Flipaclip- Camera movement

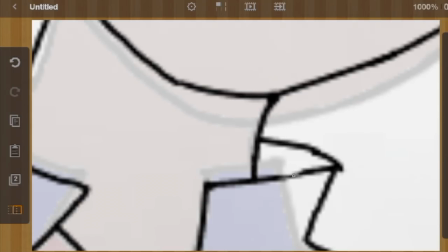246s
And a lot of times in animation, you just got to do what feels right.
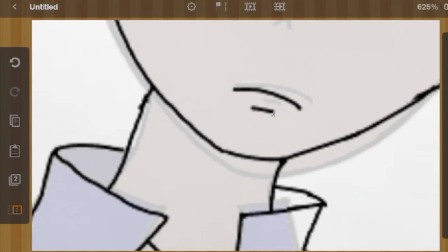251s
And it felt like natural for him to, like, you know, just kind of use his not his elbows.
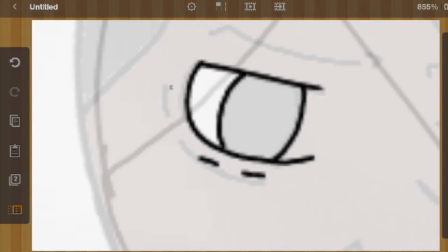257s
For him to use his shoulders to kind of help his posture a little bit, position into going upwards.
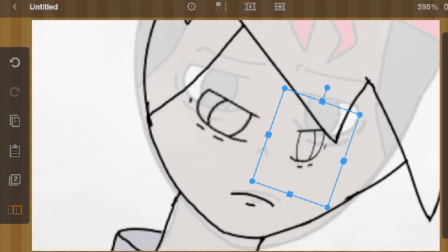264s
This is what separates basic animators who just copy each other, you know, from original animators.
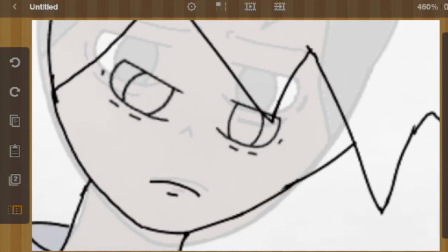271s
Just doing something just because of the sake that it feels right, not because everybody else is doing it.
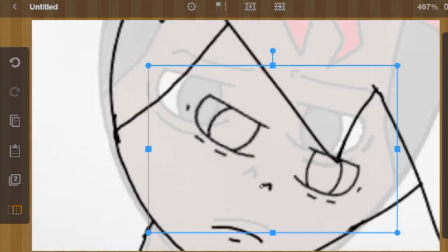277s
Just you know, for the sake that you're doing it and it just feels like the right move. And it just felt like the right move to have his, you know, shoulders just kind of flinch a little bit when he's going up.
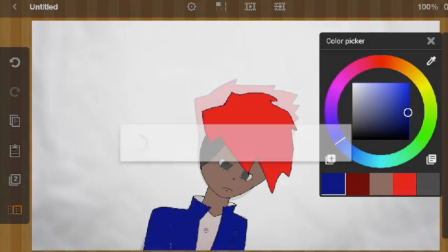284s
So if you ask me why I did that, I probably couldn't tell you other than the fact that, you know, it just felt right.
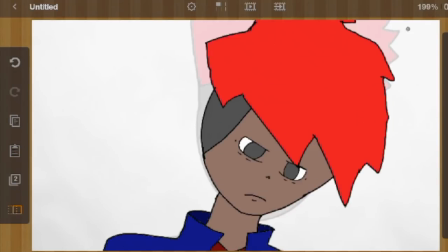290s
It felt natural. Now, since True here is straightening his posture from a crouch position to an upright position,
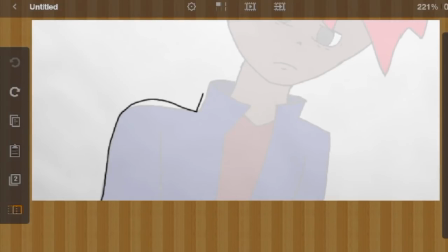296s
you want to make sure he's getting taller, because In real life, when somebody sits down in a chair and they stand up,
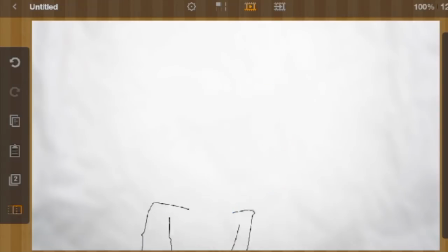303s
they don't stay the same size. You know, in real life, things grow and shrink according to the position that they're in.
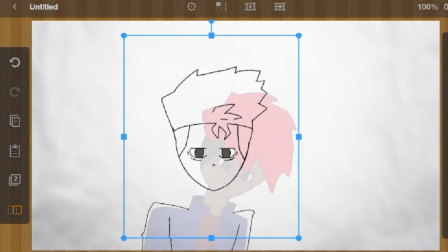310s
So keep that in mind when animating. You never want things, you never want things sizes to not make sense.
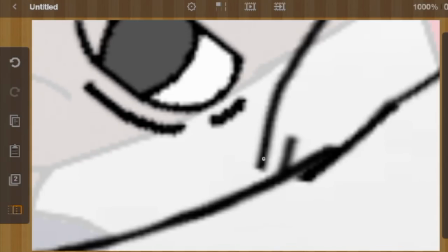317s
You want to size everything in a way that makes sense, and it just makes sense for when somebody's going up
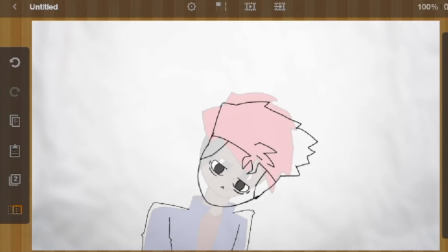323s
to be upright instead of staying the same size. A lot of you guys may notice that I am actually animating backwards.
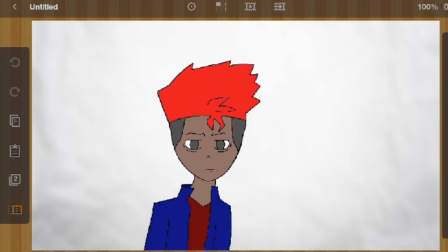330s
I drew the last frame first, and I'm working my way up to the first frame.
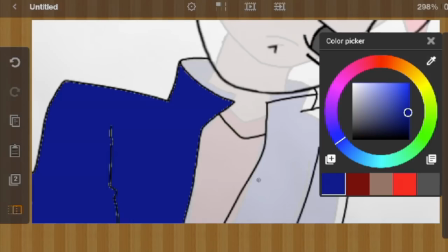336s
This just it's just a lot easier to do. If you know where you're going to end, it makes it easier to start.
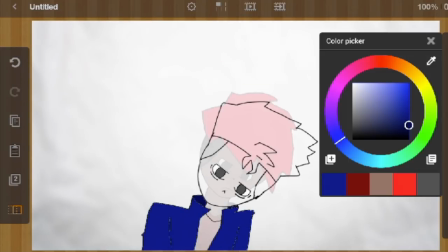343s
Now, I'm not saying do this every time, because it can make your animating process like just 10 times more confusing.
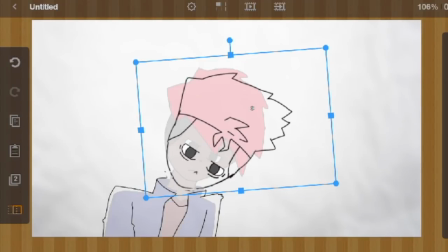349s
I'm saying for special occasions like this. When you're using the copy and paste tool, you also want to be mindful of the fact that they have,
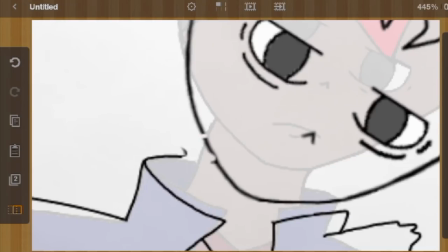358s
certain parts of their face, like their eyes, their nose, and their mouth.
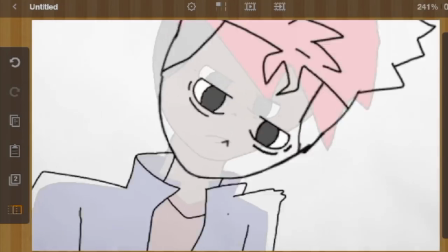361s
You want to make sure that none of those parts are ever being left behind, so that they stay consistent, in place.
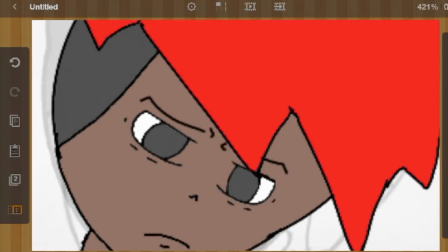368s
His eyes are always going to be, the exact same place on his face that they're in the last frame and the frame before that,
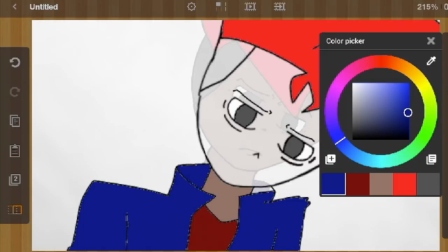375s
because it just makes the animation look just like so amateur if the eyes are just bouncing around the head like you didn't really put any thought into it.
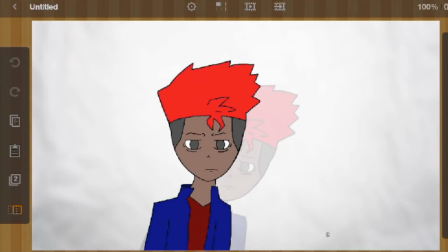382s
A lot of people prefer to animate on 24 frames per second. I think this is 12 or something.
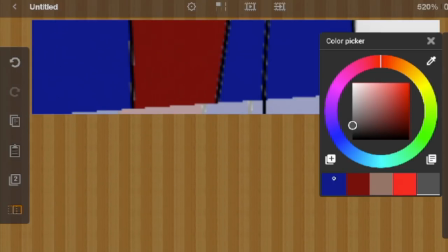388s
You can really get good animation quality if you know how to use a lot of people depend on a really high frame rate,
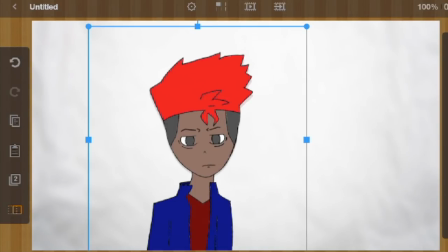394s
and they make the animating process 10 times harder than it needs to be. A lot of people think they deserve a cookie because they animate in 24 frames per second.
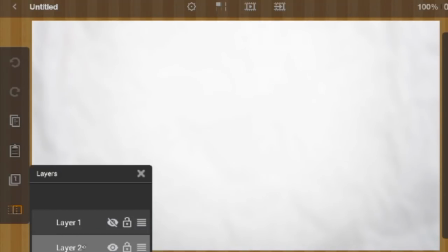402s
I guess we've been taught that that's kind of like the standard and that's the way you should do it,
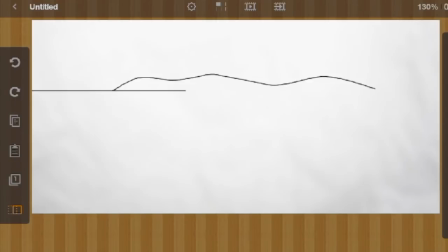407s
but if you know what you're doing, you can get a smooth animation with almost whatever frame rate you want.
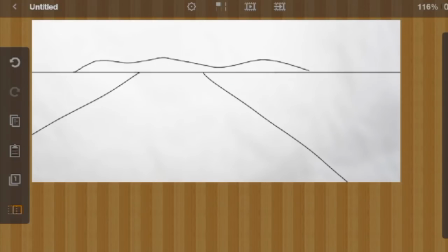413s
Alright, now we're drawing the background. This is the most important part of this project as a whole.
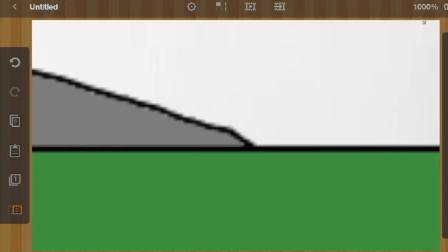418s
You want to make sure you draw it in and have your key components in the middle of the frame.
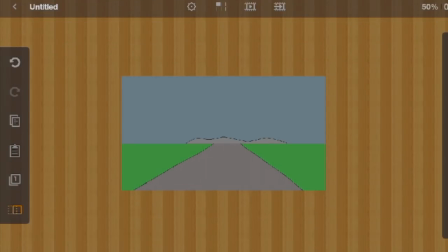423s
And after you color it, you're going to lasso that background, stretch it out, and copy it.
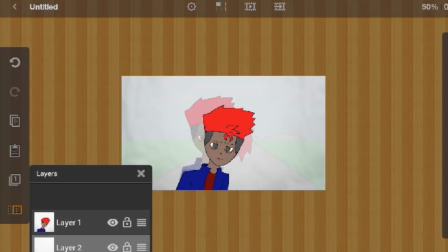430s
You're going to paste it to the next frame, move it down and copy that, move it down, copy that.
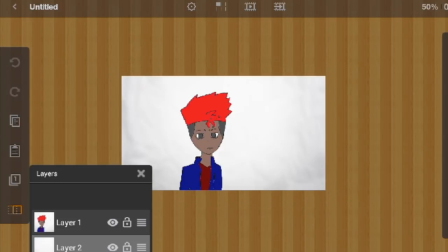435s
Frame by frame, you're going to inch that background closer and closer to the bottom of the screen.
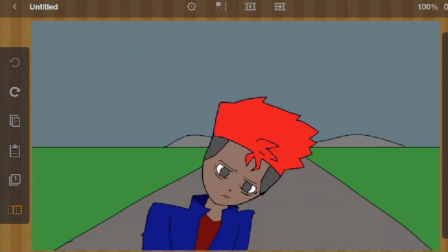441s
This creates the illusion that there is a camera focused on your subject as it's moving up.
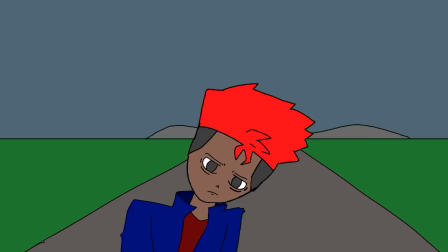446s
And when you're done, you should have this.
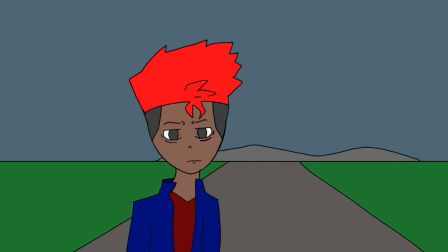452s
Now, are there better ways to do this? I'm sure there are. This is just my method. I'm not saying this is a standard way to do it.
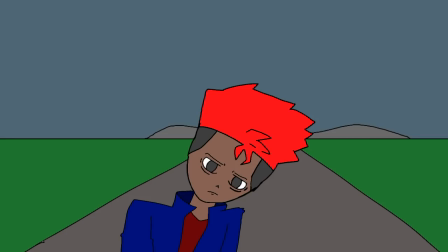458s
This is the way I get it done. Since a lot of you guys ask me how I do stuff when I'm animating, I just thought I'd share this video with you. If you want to see more like this, be sure to hit the like button. Tell me what you think down below.
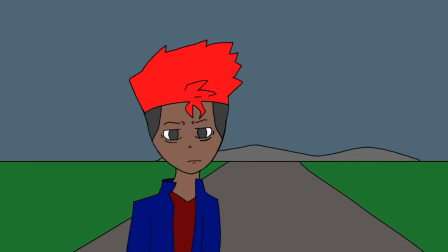470s
And let me know what kind of tutorial you think I should do next. If you've seen something in one of my videos that you want to learn how to do, let me know and I'll make it happen for you. Until the next true tutorial, I'll see you next time, and stay true to yourself.
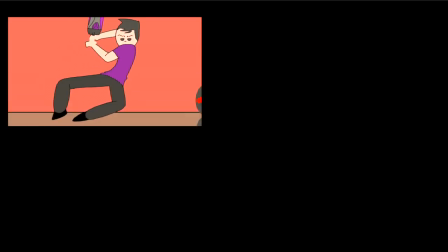490s No!